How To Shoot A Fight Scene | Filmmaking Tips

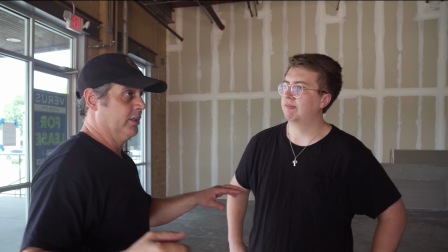(5:38)
So if he moves the camera over here and I go, boom, and that's a hit,
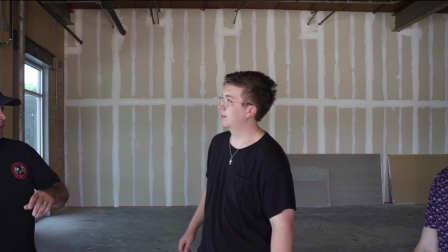(5:42)
and then I have to come over this way, and he's still over there, then I've got to go bang all the way across,
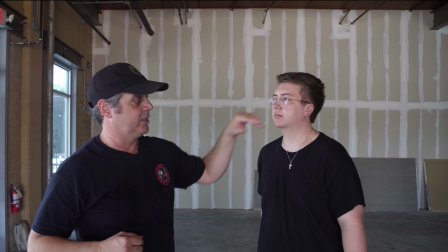(5:47)
okay? Or I've got to come this way, boom, across, and break that plane. See where the camera is, are you breaking the plane on his face?
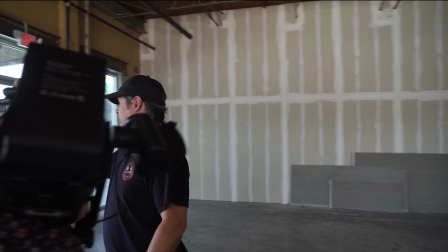(5:54)
If that lens is coming out, there's a piece of glass, yeah, there you go, that's breaking the plane. He's got to come across.
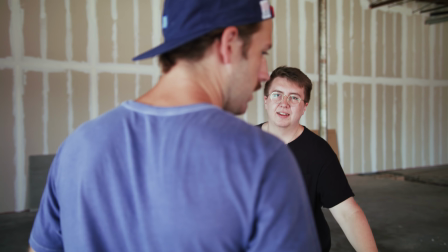(5:59)
You got to come across that plane. Boom, that's a hit, okay? For you to find the camera, you need to step out and find the camera.
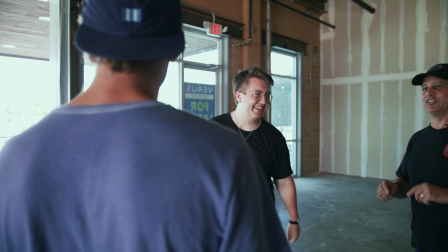(6:07)
You see the camera? Yeah. All right, and then you can come across, boom, and do the punch. Okay, if the camera can't see it, you're wasting everybody's time.
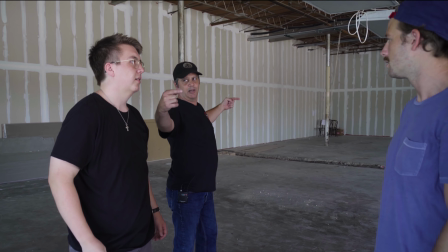(6:15)
It's gonna go from here to here. You want the camera to see that big range of motion, all right, and his head's in the middle.
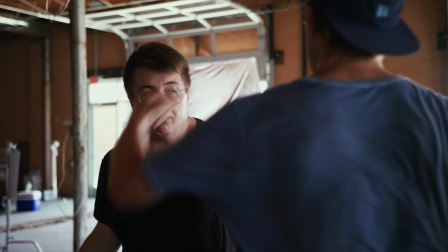(6:23)
So always keep an eye on where your camera is so you can cross the plane with your punches. When you don't cross that plane, it will look like you haven't made contact.
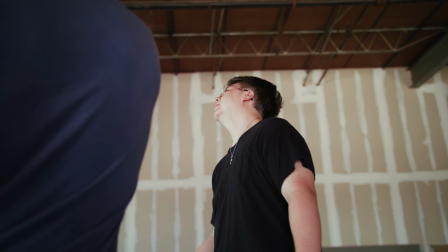(6:30)
Even when you go with low angles, play your punch to the camera so that it translates well to the screen. One thing to remember is that the person that is at most risk of harm during a stunt should be the one that's in control.
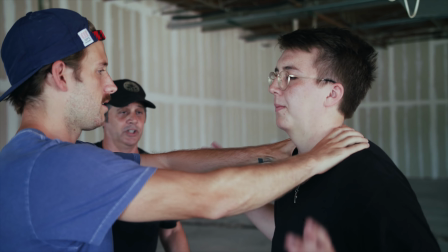(6:41)
This even counts for choking stunts. The person getting choked should be pushing towards themselves, and the person choking them should be pulling away.
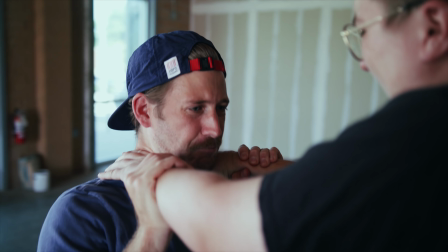(6:48)
That way, the person at risk of getting choked is controlling how much pressure is applied to their neck.
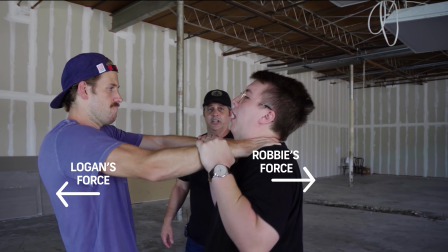(6:53)
It may feel odd doing it, but since both actors are still using some form of force, their muscles will flex and the camera will pick up what looks like to be a realistic choking scene.
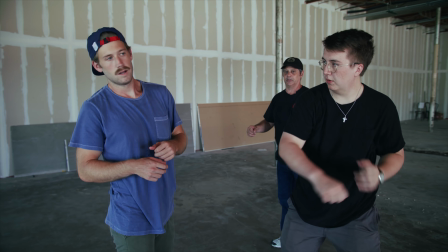(7:02) I'm the king of Shutterstock!
Now, fights aren't all just punches, so John taught us how to properly throw someone without getting hurt.
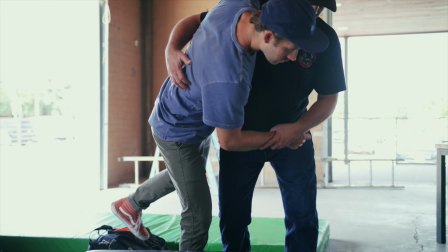(7:09)
He brought out some mats so we can practice the stunts safely. Throws should be controlled by the person being thrown.
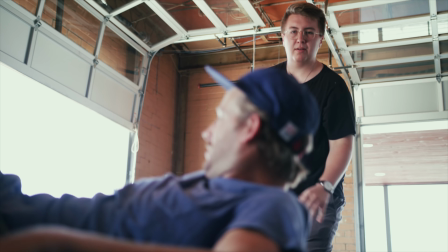(7:15)
The person who is doing the throwing should only be guiding them. Now, the mats are only there for rehearsal.
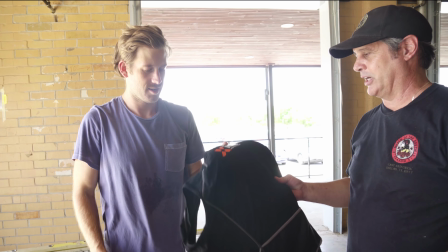(7:20)
Once you start recording, you are really going to be hitting the ground. So that's why we protected ourselves with padding and specialty armor to prevent us from getting hurt.
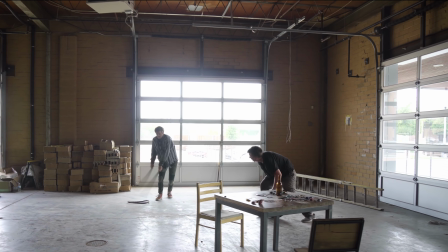(7:28)
Since I was only going to be getting hit on the back of the chair, I wore a spine protector that dispersed the blow.
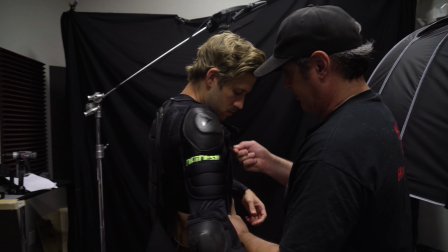(7:34)
And be like a sexy tortoise. Logan was outfitted with a protective motorcycle jacket to cover his shoulders, torso, and back.
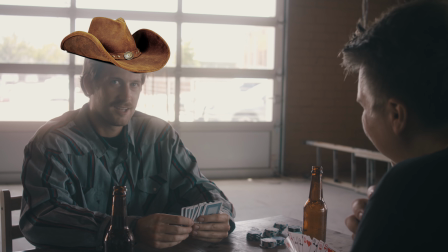(7:41)
It also made him look like a cartoon cowboy.
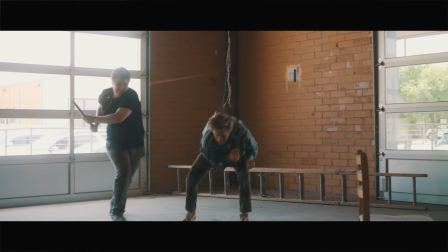(7:44)
To make this fight more interesting, we added some props to sell the realism, which included breakaway chairs and pool cues, as well as sugar glass.
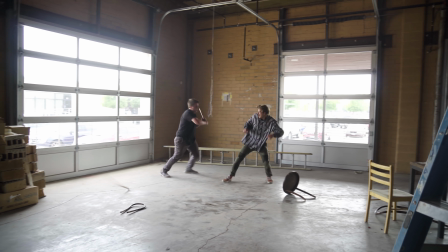(7:51)
These breakaway chairs and pool cues were specifically made for this shoot by John.
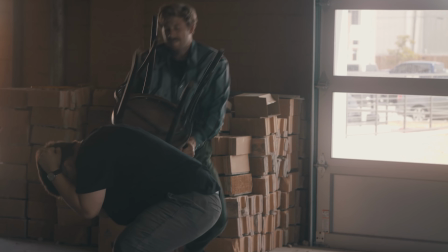(7:55)
The breakaway chairs had all the metal screws removed from its joints and replaced with toothpicks and wood glue to just barely keep it in one piece.
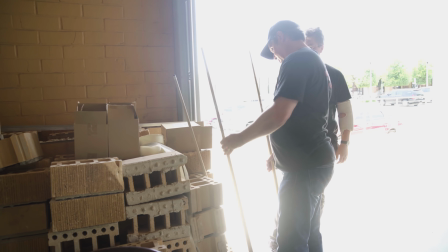(8:03)
But when it makes contact, it really breaks. The pool cues were cut with weak points so that they shattered immediately when they made contact.
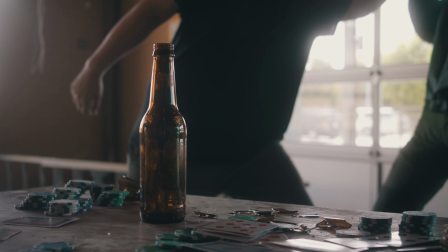(8:11)
Sugar glass is what they use in Hollywood when glass needs to be broken.
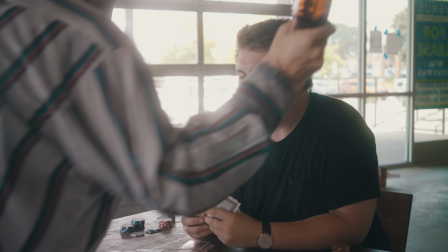(8:14)
It's very fragile and breaks easily when it makes contact with something else, such as a human skull. So now that we learned all the small details of stunt coordination, it was time to take all those skills that we learned and put them all together.
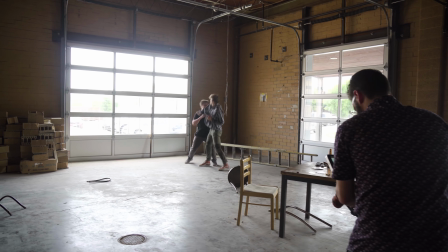(8:26)
Your fight scene needs to flow, and that flow really relies on motivation. So if someone gets hit in the back with a chair, obviously they're gonna come back swinging and angry.
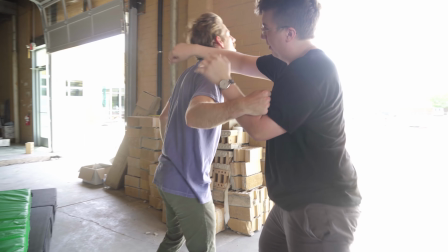(8:34)
Fight sequences need to ramp and gain momentum as they go on.
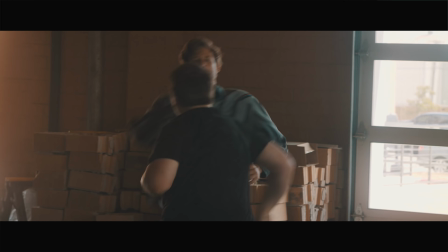(8:38)
Seeing a fight going from a broken chair to punching out to breaking a pool cue to breaking
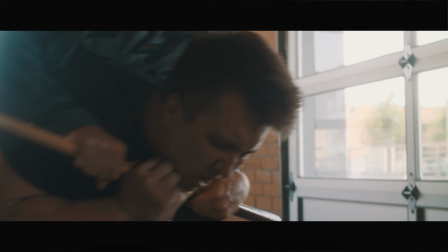(8:44)
a bottle over someone's head to choking someone else out with a pool cue is so much more interesting than watching someone go punch,
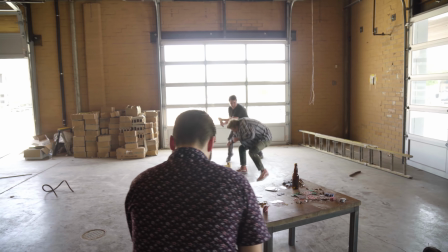(8:49)
return punch, punch, return punch. So try to include layers and leveling to your fight so they become more fun and interesting to watch. We had an absolute blast working with a real professional stunt coordinator, and getting to see how they do all these stunts in real life is incredibly fascinating. Just remember, even though we aren't professional stuntmen, we had a professional stunt coordinator on set to make sure that we didn't get hurt. So make sure you take every safety precaution you can when working on a set like this. Thanks everybody so much for watching. Big shout out to Action Pack Stunts for helping us out on this shoot. And if you want to see more videos like this, comment below, hit the like button, subscribe, tell your friends, and we'll see you in the next one. Thank you.